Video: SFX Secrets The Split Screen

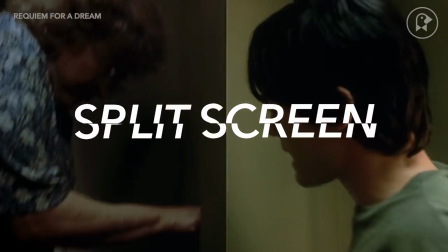(0:01)
How do you show two sides of the same thing on film? That thing could be as simple as the confrontation through a door,
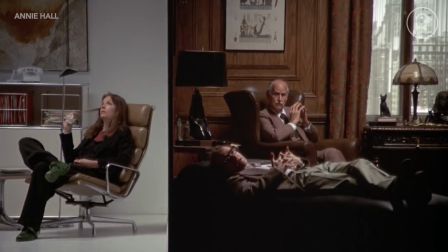(0:09)
or as complex and hilarious as the different ways men and women think.
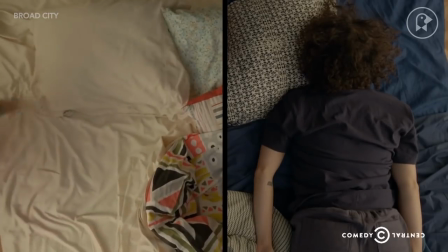(0:16)
Split screens are often used to create tension, suspense, or provide a humorous juxtaposition.
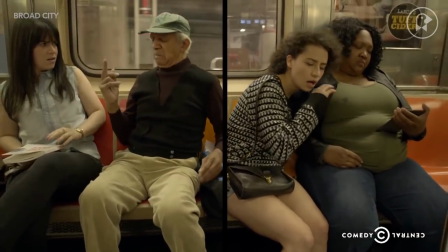(0:23)
In one superb example, the juxtaposition of two perspectives creates pathos.
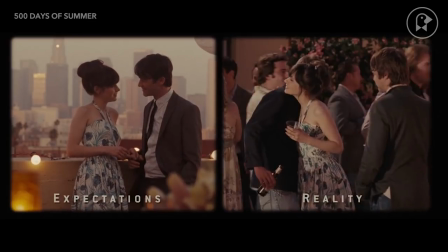(0:28)
For the most part, the viewer's eyes are constantly darting back and forth between halves of the frame to receive the information the film sends.
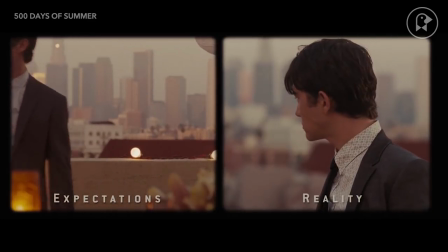(0:38)
Because of the ease of this back and forth,
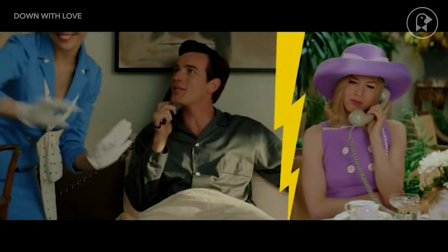(0:41)
it's also very common for dialogue-intensive scenes where audio of the characters tell you everything you need to know.
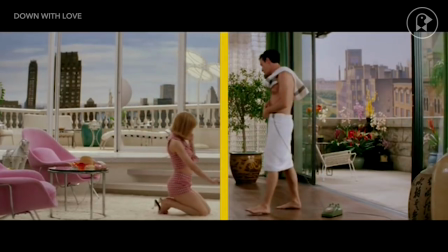(0:50)
Sometimes filmmakers use this technique in a cheeky way.
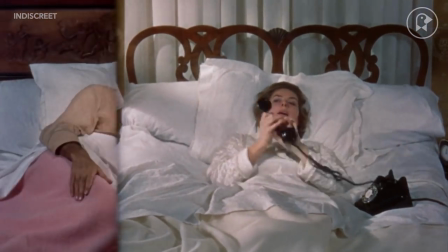(0:54)
director Stanley Donin created the illusion of a man and woman in bed together with this
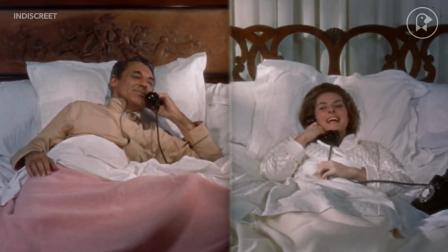(0:59)
split screen which at the time was not permitted by the censors even though in this
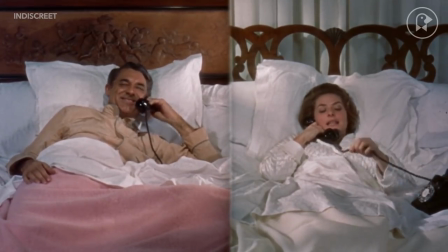(1:04)
context of the film the couple were actually hundreds of miles apart a
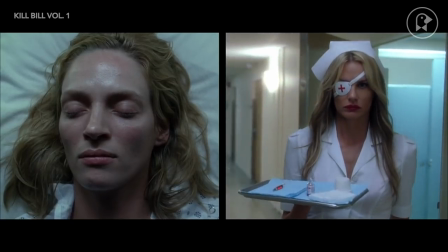(1:09)
juxtaposition can create anticipation because they can communicate to the
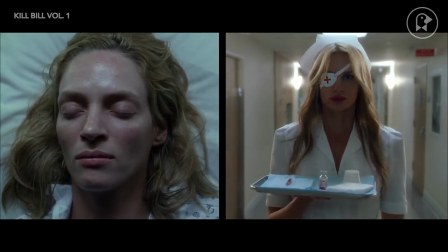(1:15)
viewer something the characters do not know is about to happen to them split
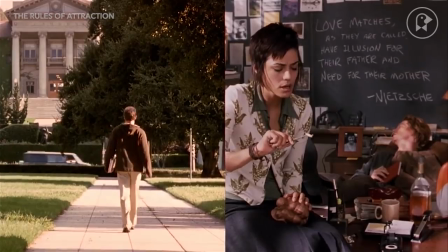(1:21)
screens also connect characters that seemingly have nothing to do with each other at first, but let the viewer know to pay attention,
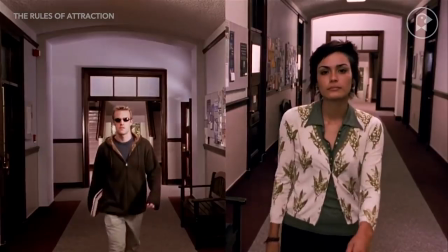(1:28)
because their paths will intersect in the near future.
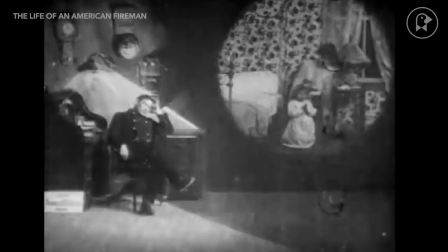(1:33)
Images within images date back to the beginning of filmmaking itself,
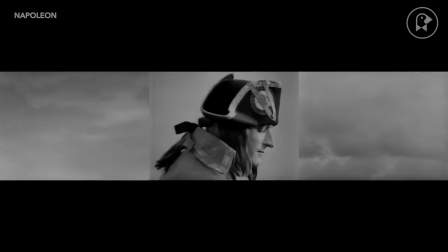(1:38)
but the question remains, when is a good time to use this technique?
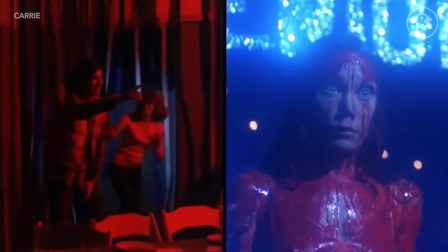(1:44)
A good answer is when you need to build suspense.
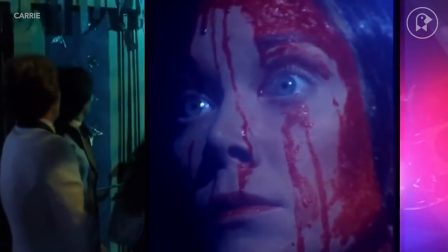(1:49)
The one director who consistently uses split-screen across many of his films is Brian DeBruyne, Palma.
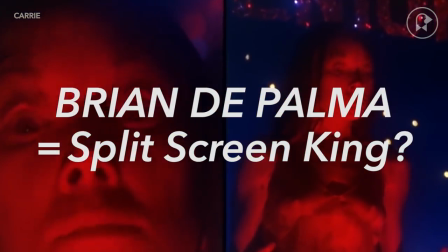(1:55)
He's stuck with the technique throughout his entire career.
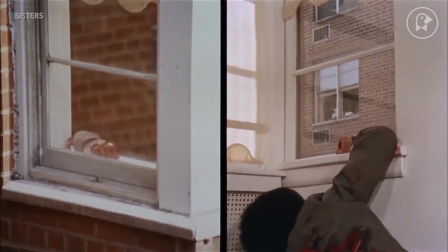(1:59)
Not only does it force you to anticipate what will happen next, but it appeals to the voyeur in us.
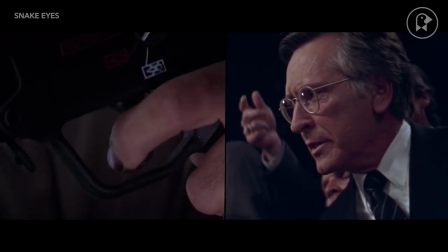(2:06)
Seeing a murder from multiple angles at once distances us from the act of killing.
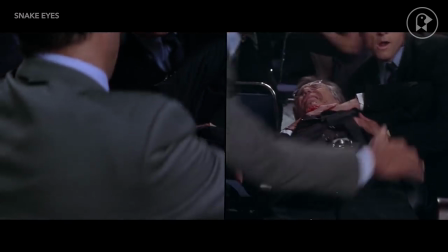(2:13)
So why do split screen at all, one might ask. Why not just show one shot at a time?
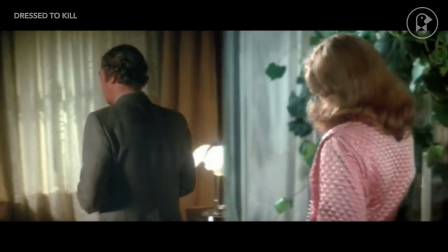(2:19)
Is there any difference? I would argue that split-screen has a very specific purpose and it's different from just showing parallel action.
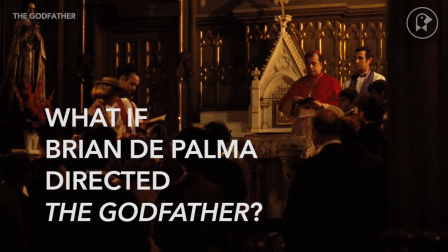(2:28)
Case in point, I took one of the most famous sequences of parallel action in all of film, the climactic scene of The Godfather,
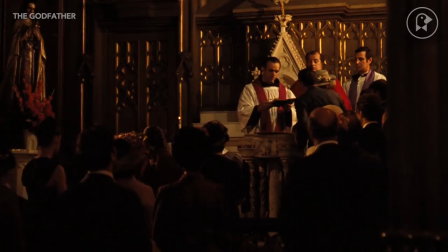(2:37)
and I recut it as a split-screen sequence. Spoiler alert!
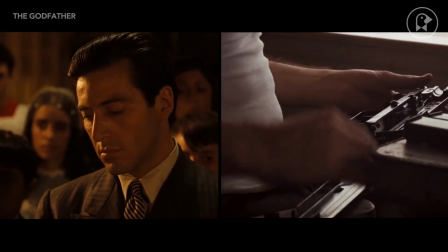(2:42)
In the lead-up to the Mob Boss Massacre, the script calls for the baptism of Michael's godson and his renunciation of evil,
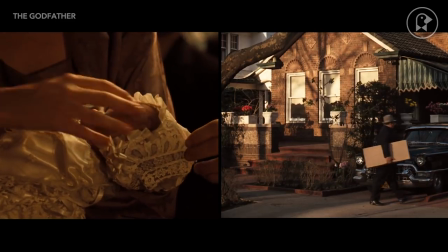(2:51)
which serves as a counterpoint to the horrific acts of violence Michael's henchmen are simultaneously carrying out.
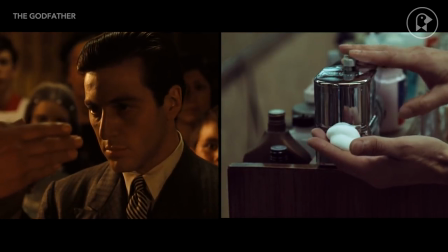(2:59)
Is the suspense greater with split-screen,
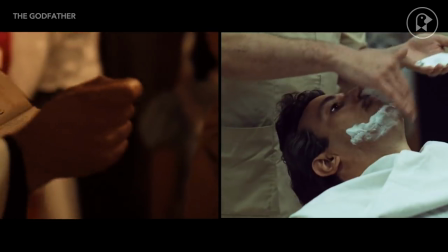(3:03)
or does it reek of cheap instant gratification when compared with the more operatic pacing that they ultimately went with?
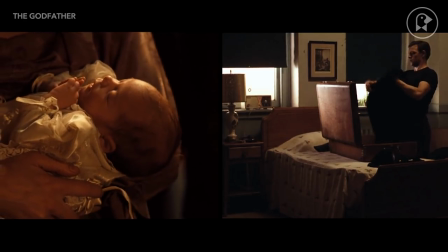(3:11)
Certain trends in the filmmaking become more noticeable this way.
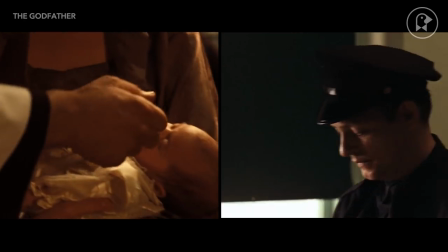(3:16)
Francis Ford Coppola and his editor are cutting on hands, relying on them to transition from scene to scene.
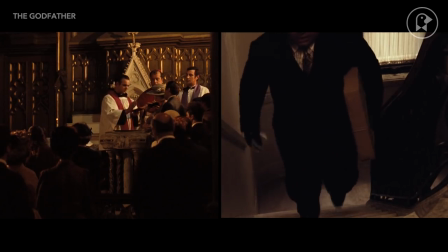(3:24)
It's fairly easy to keep the progression of events organized.
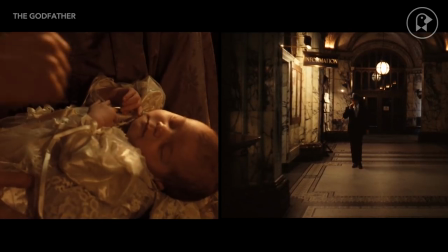(3:28)
We simply keep the left side of the frame in the church with Michael, and the right side is everything else.
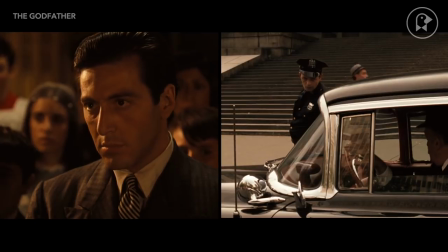(3:35)
And it also makes the sequence about half as long, which might be good to speed up action during the climax,
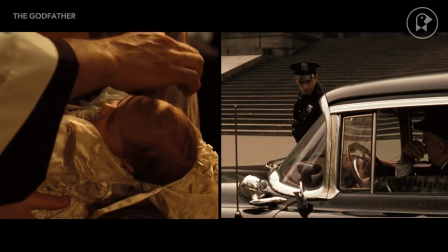(3:42)
but for a lengthy film like The Godfather, it could interrupt the very deliberate pacing.
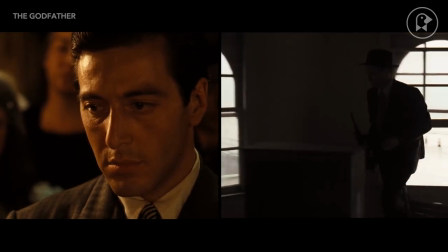(3:48)
But ultimately, deciding to film a sequence in split-screen is a decision that you make before the cameras roll.
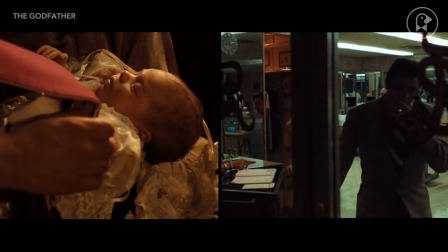(3:55)
It is a compelling way to show something happening from multiple perspectives.
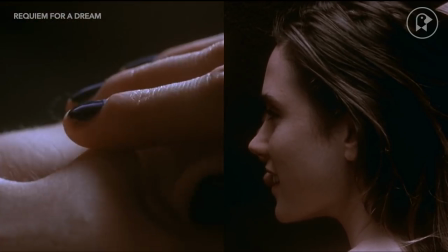(4:00)
If you're a filmmaker who wants to try their hand at some complex visual storytelling, think of an event in your mind.
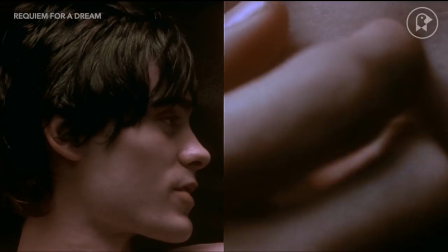(4:08)
Then picture how it would look to two different people.